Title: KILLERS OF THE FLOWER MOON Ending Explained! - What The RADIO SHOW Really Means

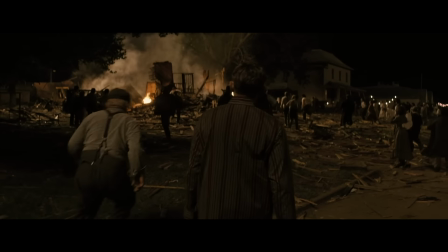(8:10)
Would I have just watched a three-hour film about a 20th century atrocity if it weren't filled with violence, gangsters, and Leonardo DiCaprio?
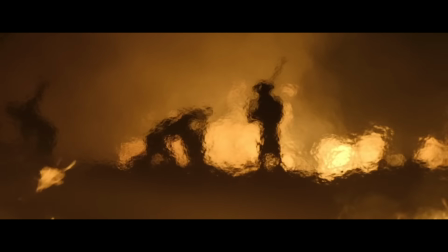(8:17)
Now, we should note that a film like Killers of the Flower Moon, even if it is painfully accurate, is not actual history.
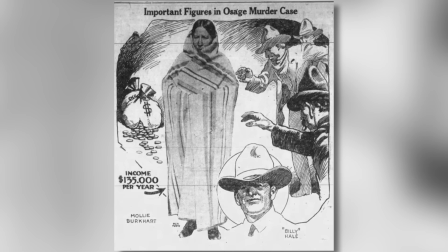(8:23)
The true stories of the Osage are in the records and letters and photographs and the other people who lived through this horror. There were hundreds of tribal members massacred during this time, and no single movie, even one that's three hours long, could ever do this entire story justice.
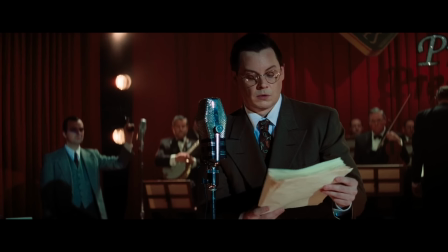(8:36)
But this radio play took this story and condensed it into 20 minutes, focusing on the white heroes from the FBI who swept in and saved everyone.
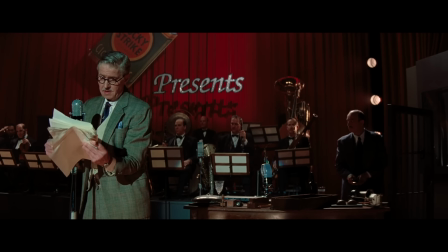(8:44)
And this fictional account takes time for dramatic flourishes like music, cartoony
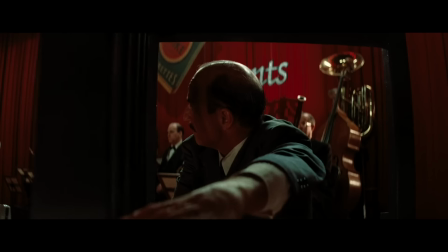(8:52)
sound effects, and product placement.
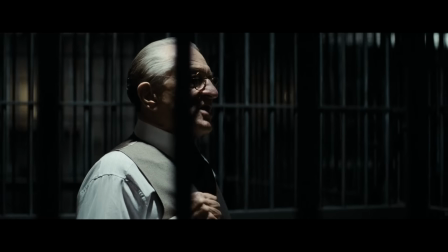(8:58)
They even make a point to highlight the letters that William wrote that maintained that he was a friend of the Osage.
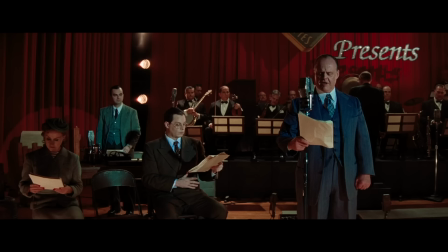(9:04) He would write letters back home to his Osage friends. I never had better friends in my life than the Osages.
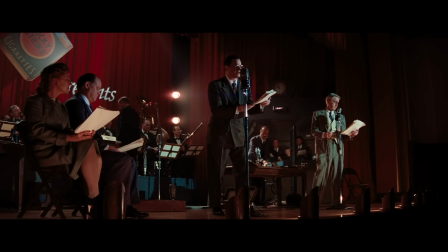(9:10) I will be back with you before many moons.
But notice the tribal leader is voiced by a white man speaking in a Pigden accent.
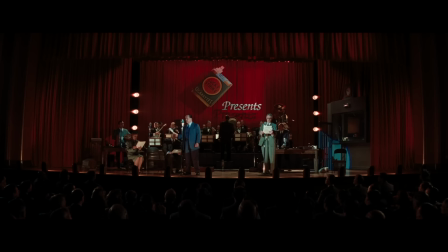(9:17) This man, he is being released because he paid off politicians.
There are no Osage on this stage and we do not hear Molly's voice.
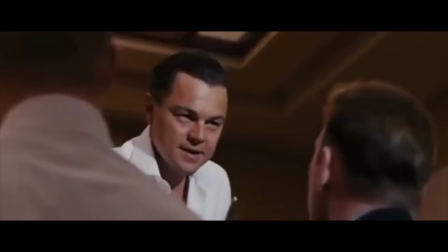(9:25)
The ending of the movie is acknowledging the movie's own imperfection, just like the ending of the Wolf of Wall Street, Scorsese is pointing his camera at us once again.
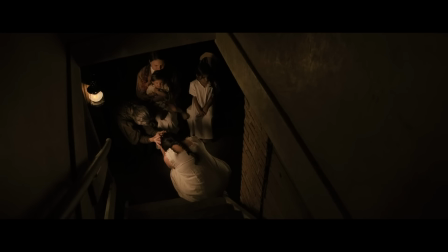(9:33)
He is accusing us and himself of using real suffering to create an entertaining, dramatic story.
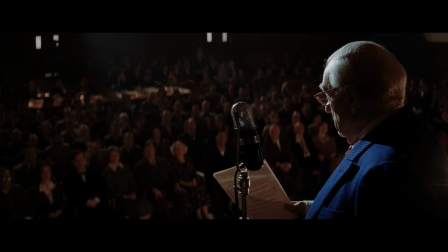(9:38)
And that is why he takes the stage at the end of the film, to read the real obituary of Molly Burkhart and to acknowledge how he will always fall short of the truth.
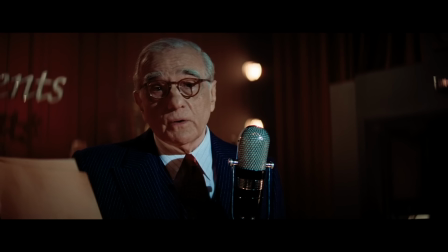(9:47) She was a full-blood Osage. She was buried in the old cemetery in Grey Horse beside her father, her mother, her sisters, and her daughter.
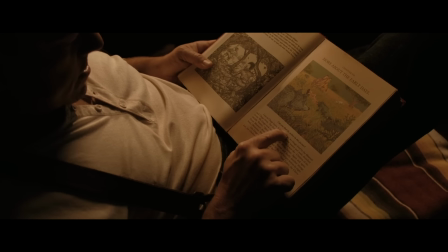(9:54)
See, Scorsese is a storyteller. To tell stories well, he has to dramatize. He has to cut corners and make assumptions.
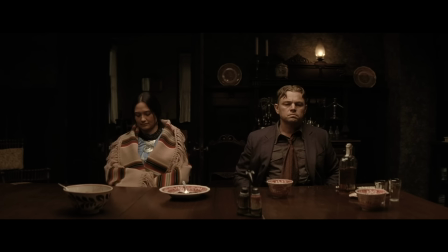(10:01)
Like, we don't know what Molly and Ernest said in their private moments, but the screenwriters can make a guess and then put those scenes in the movie.
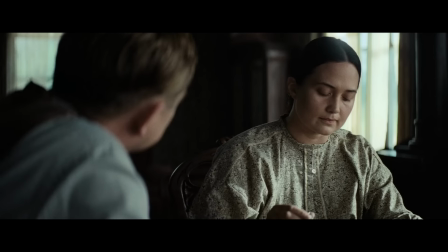(10:07)
In fact, sometimes, like Ernest, Scorsese is forced to lie by omission. But the problem in our society is, we have a tendency to let fiction shape our perception of history. Paul Revere never made that midnight ride he was famous for. He was arrested, like, immediately. The ride was completed by a Jewish man named Israel Bissell.
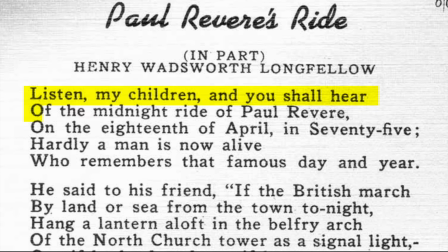(10:24)
But after Washington Irving wrote a poem with the line, gather around children and you will hear of the midnight riot of Paul Revere, just like that, that's the truth that we all remember.
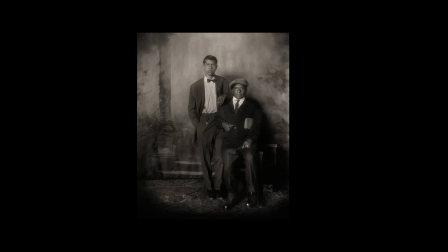(10:32)
This is an example of how stories have the power to preserve history or how stories can erase our history. So this perception of fiction becoming history is very problematic when we're dealing with an atrocity like what happened to the Osage.
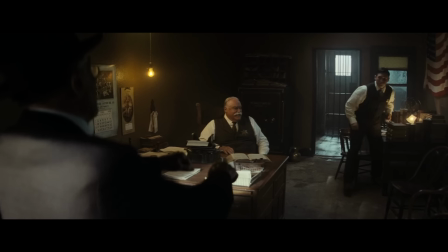(10:44)
These people were robbed and murdered while the rule of law failed them in every respect. Like this is a black mark on American history, but I likely never would have heard about it if I didn't see it in a $200 million Martin Scorsese film.
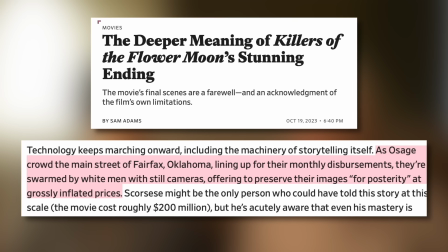(10:56)
In fact, Sam Adams writing for Slate even pointed out how this ending was actually foreshadowed by the first scene where Molly and Ernest met.
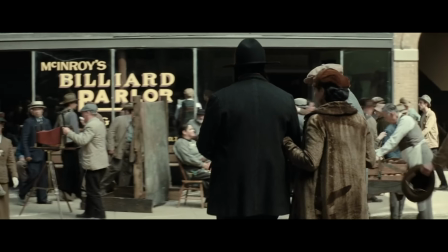(11:02)
We see these white hucksters trying to con the Osage tribal members out of their money by overcharging them for portraits.
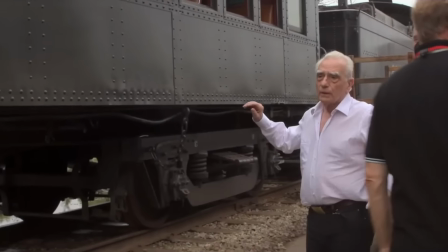(11:10)
Just as, in this movie, Scorsese is acknowledging that he is filming the story of the Osage in part for financial benefit.
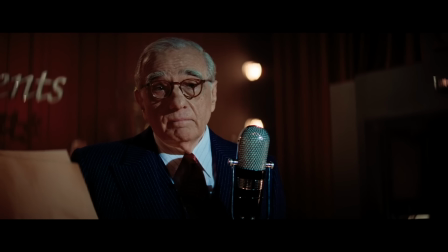(11:18)
And that is what makes Scorsese's final monologue so raw and vulnerable.
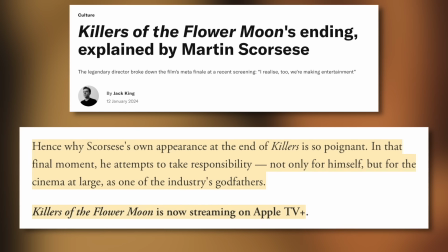(11:22)
Jack King wrote for British GQ, Scorsese attempts to take responsibility, not only for himself, but for the cinema at large as one of the industry's godfathers.
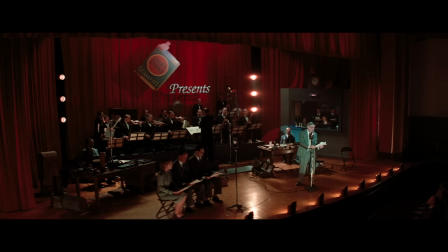(11:30)
For example, this film seems to criticize the radio drama for portraying the FBI as the white saviors to the story,
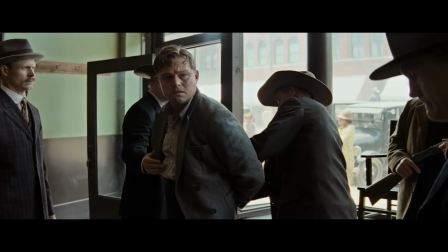(11:35)
but also in the movie we just watched, we cheered when the FBI finally brought the rule of federal law into this community.
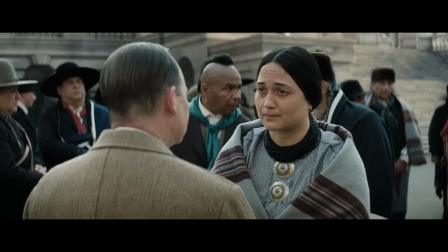(11:41)
But Killers of the Flower Moon did show that the Osage tribe had to go to Washington to beg the president for his help.
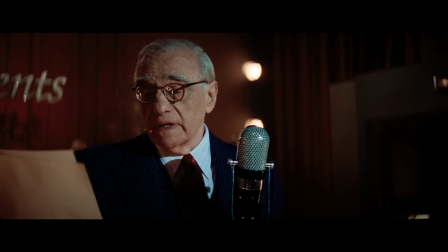(11:50)
Now, it is crucial to note that Scorsese's monologue in the film was not part of the actual Lucky Strike Radio Hour. That show aired in 1933, and Scorsese recounts events that take place long afterwards.
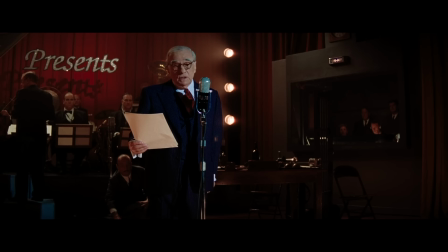(12:00)
The 20-minute retelling focused on the heroic white FBI agent, but Scorsese, delivering a fourth-wall-breaking monologue to both this proxy audience and us,
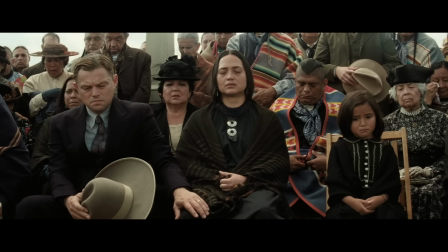(12:08)
tells us what really happened to Molly, and how history erased the great tragedy of her life from her story.
There was no mention of the murders.
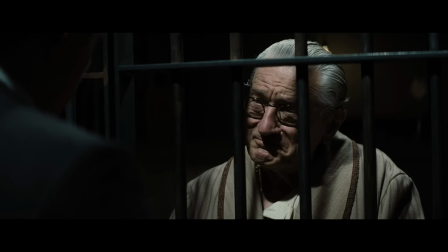(12:15)
And remember, in the final scene between Ernest and his uncle, Hale predicted this would happen.
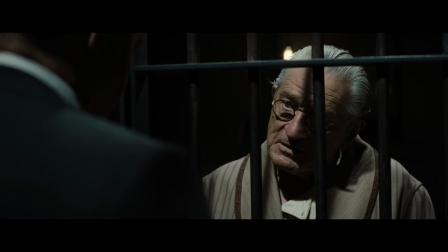(12:20) I mean, there might be a public outcry for a while, but then you know what happens?
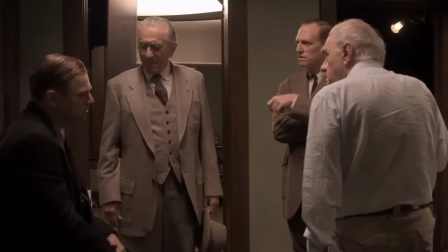(12:26) People forget.
Martin Scorsese uses many tools to tell a story. Cameras, music, actors, and editing.
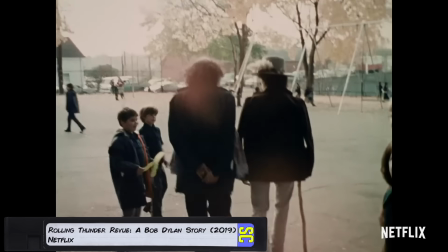(12:31)
And he's even made quite a few documentaries that do their best to create an entertaining portrait of the real world.
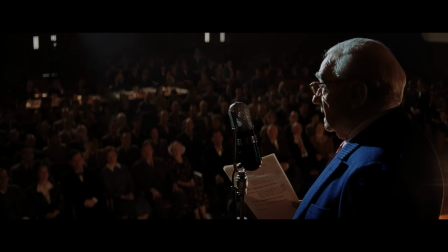(12:36)
But when he takes the stage in these final moments to deliver a simple monologue, he is acknowledging that all of his tools as a filmmaker are imperfect. No film, even cinema verite, will ever be able to replace actual history.
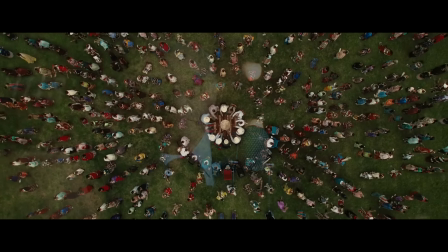(12:47)
And that is why the storyteller then fades away into the final voices of the movie, the Osage themselves and a community dance.
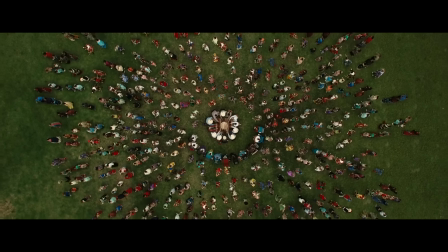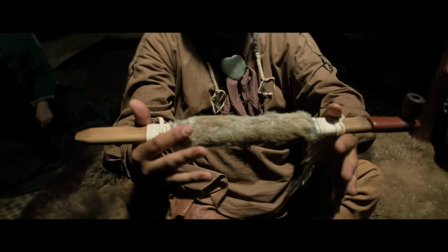(13:01)
Remember, the movie opens with the Osage tribal members holding a funeral for a pipe.
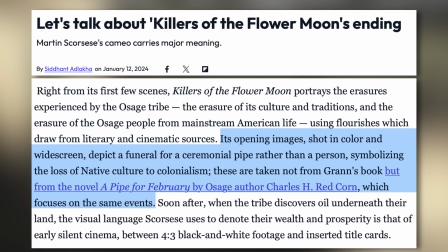(13:05)
And this scene, according to Mashable Sid Hantalaka, is actually taken from the novel A Pipe for February by an Osage author named Charles H. Redcorn.
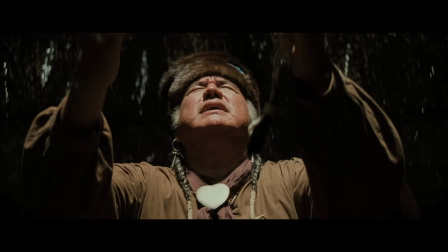(13:13)
And that novel focuses on the Osage murders. So the movie begins with a fictional account that's written from the Osage point of view by an Osage tribal member.
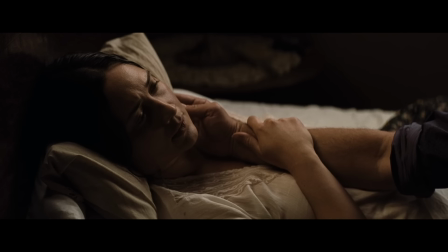(13:21)
And then it shifts to Molly's point of view throughout the movie. And then as her health fails, we see events through the eyes of Ernest.
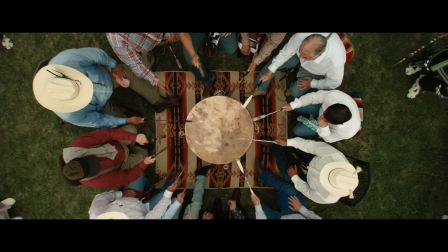(13:27)
And finally, the story is told by the filmmaker himself. So then we have this sudden shift back to the real world, back to the real Osage tribe.
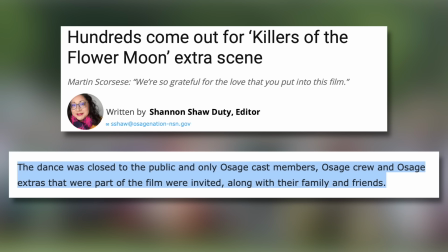(13:34)
According to the newspaper, the Osage News, the dance was closed to the public and only Osage cast members,
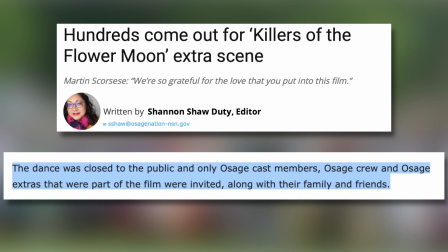(13:40)
Osage crew, and Osage Extras that were part of the film were invited along with their family and friends.
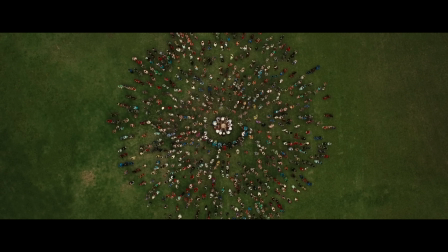(13:44)
What a stunning image to see this community dancing together in an unbroken circle, showing their resilience to racism and bloodshed.
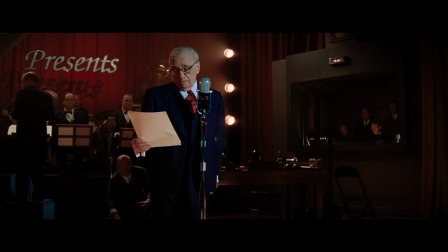(13:51)
It's as if Scorsese is telling us, my part of this story is done, and now we're going to let the actual tribal members tell this story for themselves. Well guys, that's our thoughts on the ending of Killers of the Flower Moon. Let us know your thoughts or if you have any questions down in the comments below or at me on Twitter. And if it's your first time here, please subscribe and smash that bell for alerts. For Screen Crush, I'm Ryan Airy.